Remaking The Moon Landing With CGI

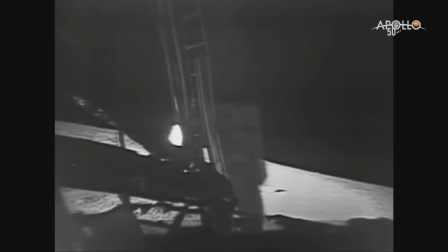The moon landing. Arguably one of mankind's greatest achievements. Or was it?
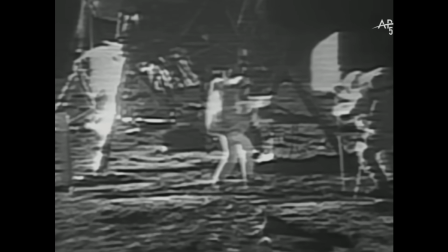A popular conspiracy theory is that the moon landing was in fact shot on a set or recreated with CGI.
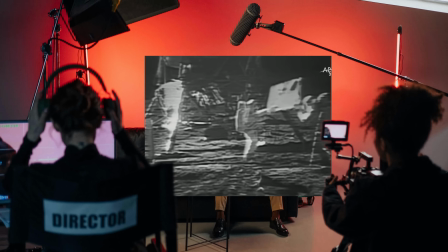In this video I'm going to be exploring that second idea.
That's one small step for man.
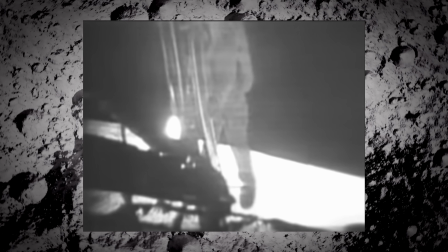This is a still from the broadcast of the moon landing in 1969. The first thing that stands out to me is the exposure.
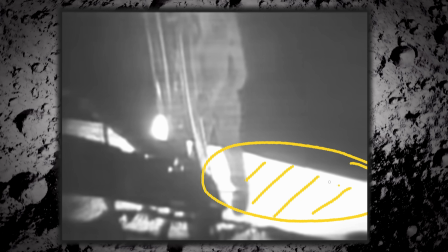As you can see the highlights are completely clipped on the floor. The next thing I notice is the vignetting on the frame. The center of the image appears fairly clean But as soon as you start to move towards the edges of the image you can see some very clear darkening There's also some quite distinctive scan lines running through the frame and the last thing I can see is some slight ghosting If you look closely
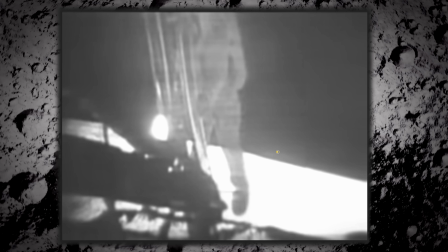at the edge of the astronaut you can see a doubling effect So all of these things are elements that I will try and introduce when I'm making my CGI versions
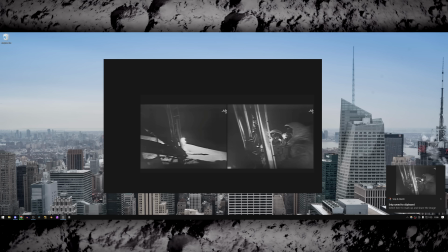So here we go as well as analyzing that individual shot I also collected a few screenshots from the broadcast of different moments and
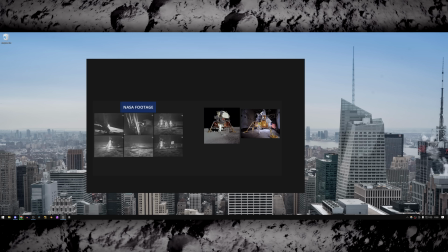camera angles just to give myself more reference I also grabbed a few images of the Lunar Lander. My plan is to find a model of this so I don't have to completely remake it.
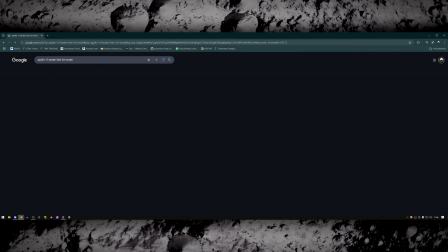With the mood board collected I jumped online and browsed a few different 3D model websites. Unfortunately I couldn't find anything particularly good.
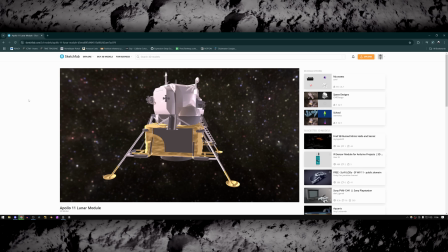This 3D model of the Apollo 11 lunar module was the best I could find, but as you can see it's going to need some serious work.
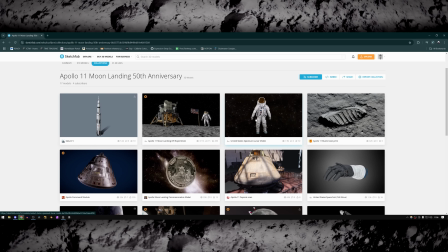Next up I found this nice model of the United States spacesuits.
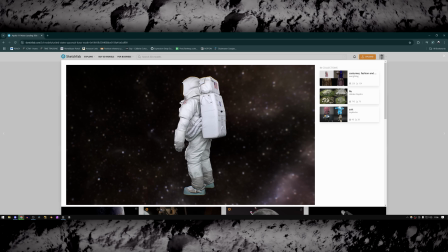I don't know if these were the exact ones used for the moonwalk in 1969, but again because of the nature of the footage I think this will be fairly forgiving and it looks pretty close to the part.
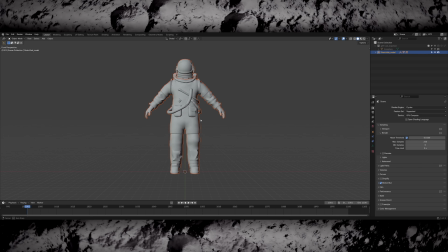With the models downloaded, I started by rigging the Astronaut.
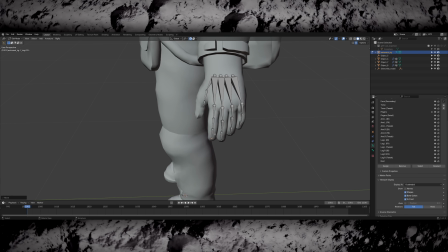I'm using Blender's Rigify add-on to make a nice IK rig, so it's just a case of quickly lining up all the bones to match the Astronaut model, and then generating the IK rig and parenting everything to it.
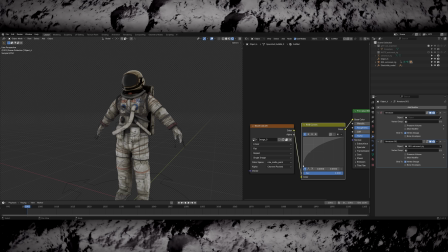I did a small amount of work on the materials, but they didn't need much tweaking. I just made them a little bit brighter, and adjusted the roughness of the visor just to get a bit more texture.
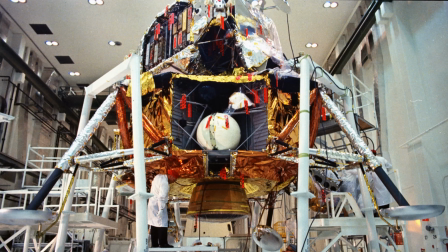Then I started on the Lunar module. In the references, this middle section is covered almost completely in gold foil. So to improve on its current low poly form factor, I remeshed it in sculpt mode and then used the cloth simulation brush to pull it around a little bit and create some creases.
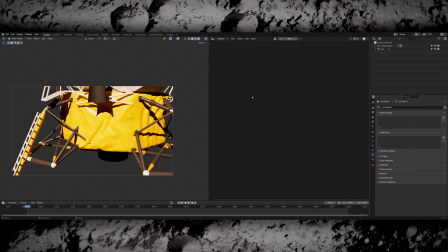This went a long way in giving the geometry a lot more detail and then on top of that I created a metallic gold material and then combined a few different noise textures to create some crease detail.
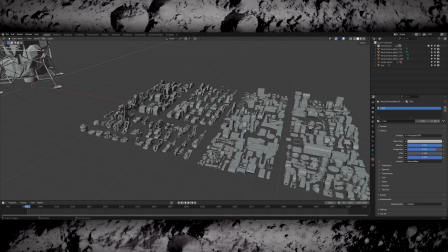To improve slightly on the model's low poly nature, I used a kitbash kit of some sci-fi parts to add some additional mechanical detail to the structure.
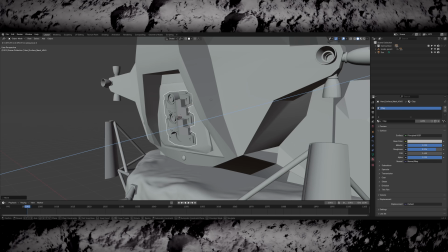I grabbed a few bits that I thought would help and then placed them strategically around the model in places that they would be seen and break up the silhouette to add some contrast and detail.
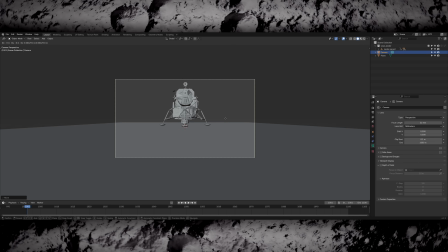Then it was time to start blocking out the shots. I managed to find some really good material maps for the moon online.
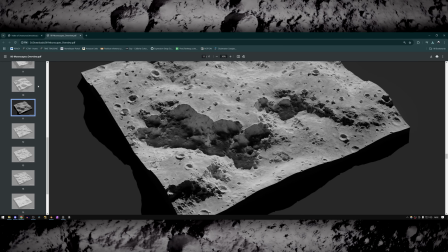They were 8k and had great images that I could use for the displacement maps to create the terrain.
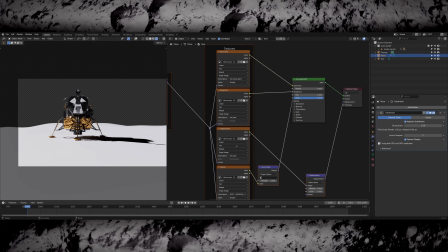So I sculpted a plane vaguely to the shape I wanted, then added an adaptive subdivision surface modifier, and then applied the displacement map in the shader editor so it would displace the geometry.
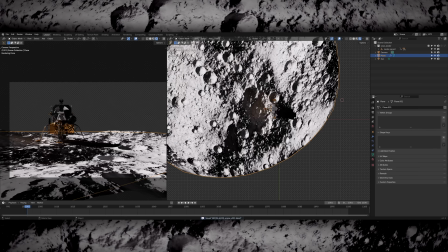It took a bit of dialing in to get the displacement correct and then moving it around till I got the right framing, but eventually I landed on something I was pretty happy with.
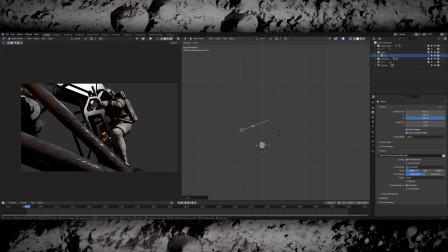For lighting a space scene, it's really important to understand that you only really have one light source in space, which is obviously the sun.
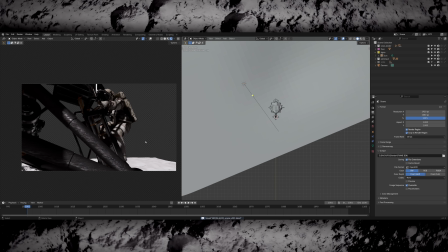There's a bit of bounce light which is coming from the sun reflecting off the moon's surface and then bouncing back up from the floor,
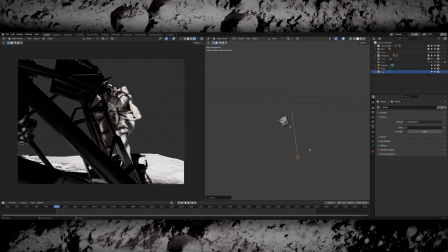but in general everything's extremely directional and depending on where the sun is you get very long shadows.
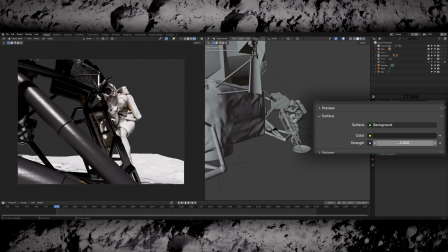I made sure to set the world lighting strength to zero so that there was no hdri and the world was completely black to emulate space.
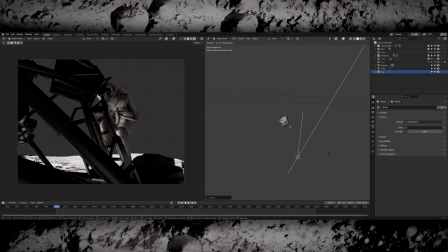Then I'm just using one of blender's sun lamps, I put it roughly where I wanted and then refined the lighting a bit later. Then it was time to start animating.
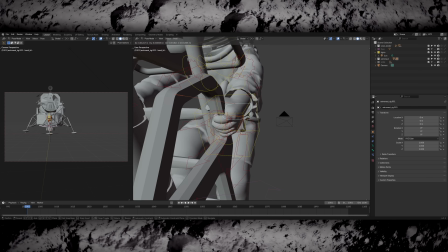The animation for this was pretty simple and it was also helped by the fact that because there's low gravity on the moon all the movements are slightly uncanny and slow and have a bit of a floaty feeling to them.
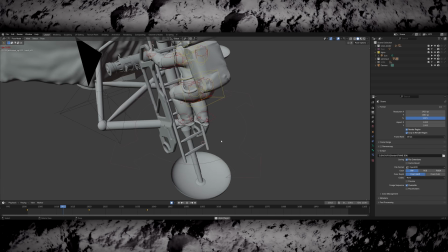I tried my best to capture that reduced sense of weight on the astronaut's body and then periodically I would do a viewport render and watch it in real time.
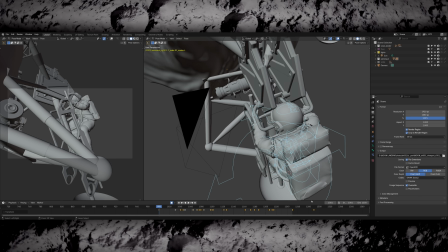Then I would go back and adjust the spacing between the keyframes or whatever needed doing until it felt more natural.
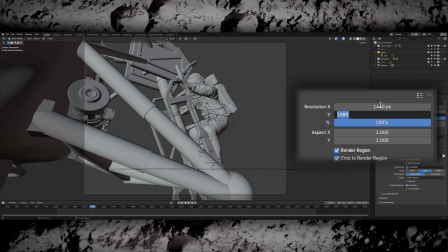At this point I also set my aspect ratio to be 4x3 rather than 16x9 which later became the modern standard.
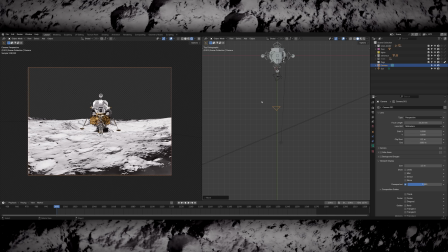Then I started roughing out the second shot which was the wide. I got the lander and the astronaut in a place that I felt was working compositionally and then for this shot I did actually cheat the lighting a tiny bit.
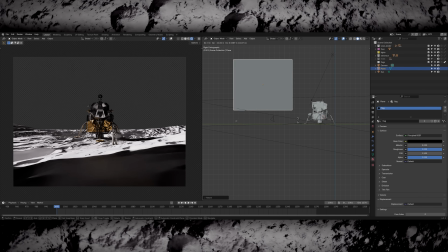Although most of the heavy lifting will be done by the vignettes and compositing, the foreground was way too bright and it was really throwing me off while working in Blender.
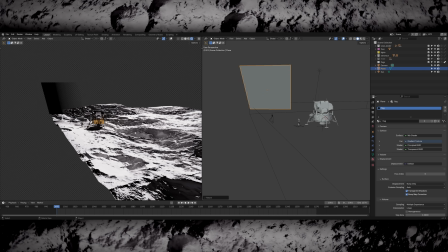So I created a digital flag which I was using to block the light and added a gradient so it feathered off into being transparent.
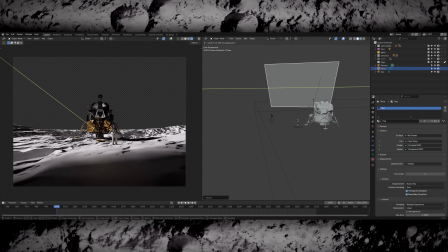Then I could just position this until I had a nice shadow that was naturally falling in the foreground, giving the lighting in the shot some shape already in the render.
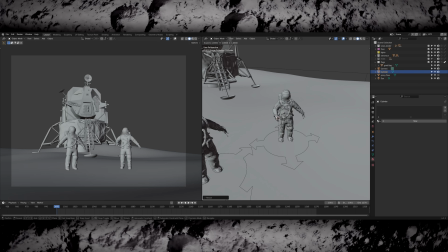Next I tackled making the flag.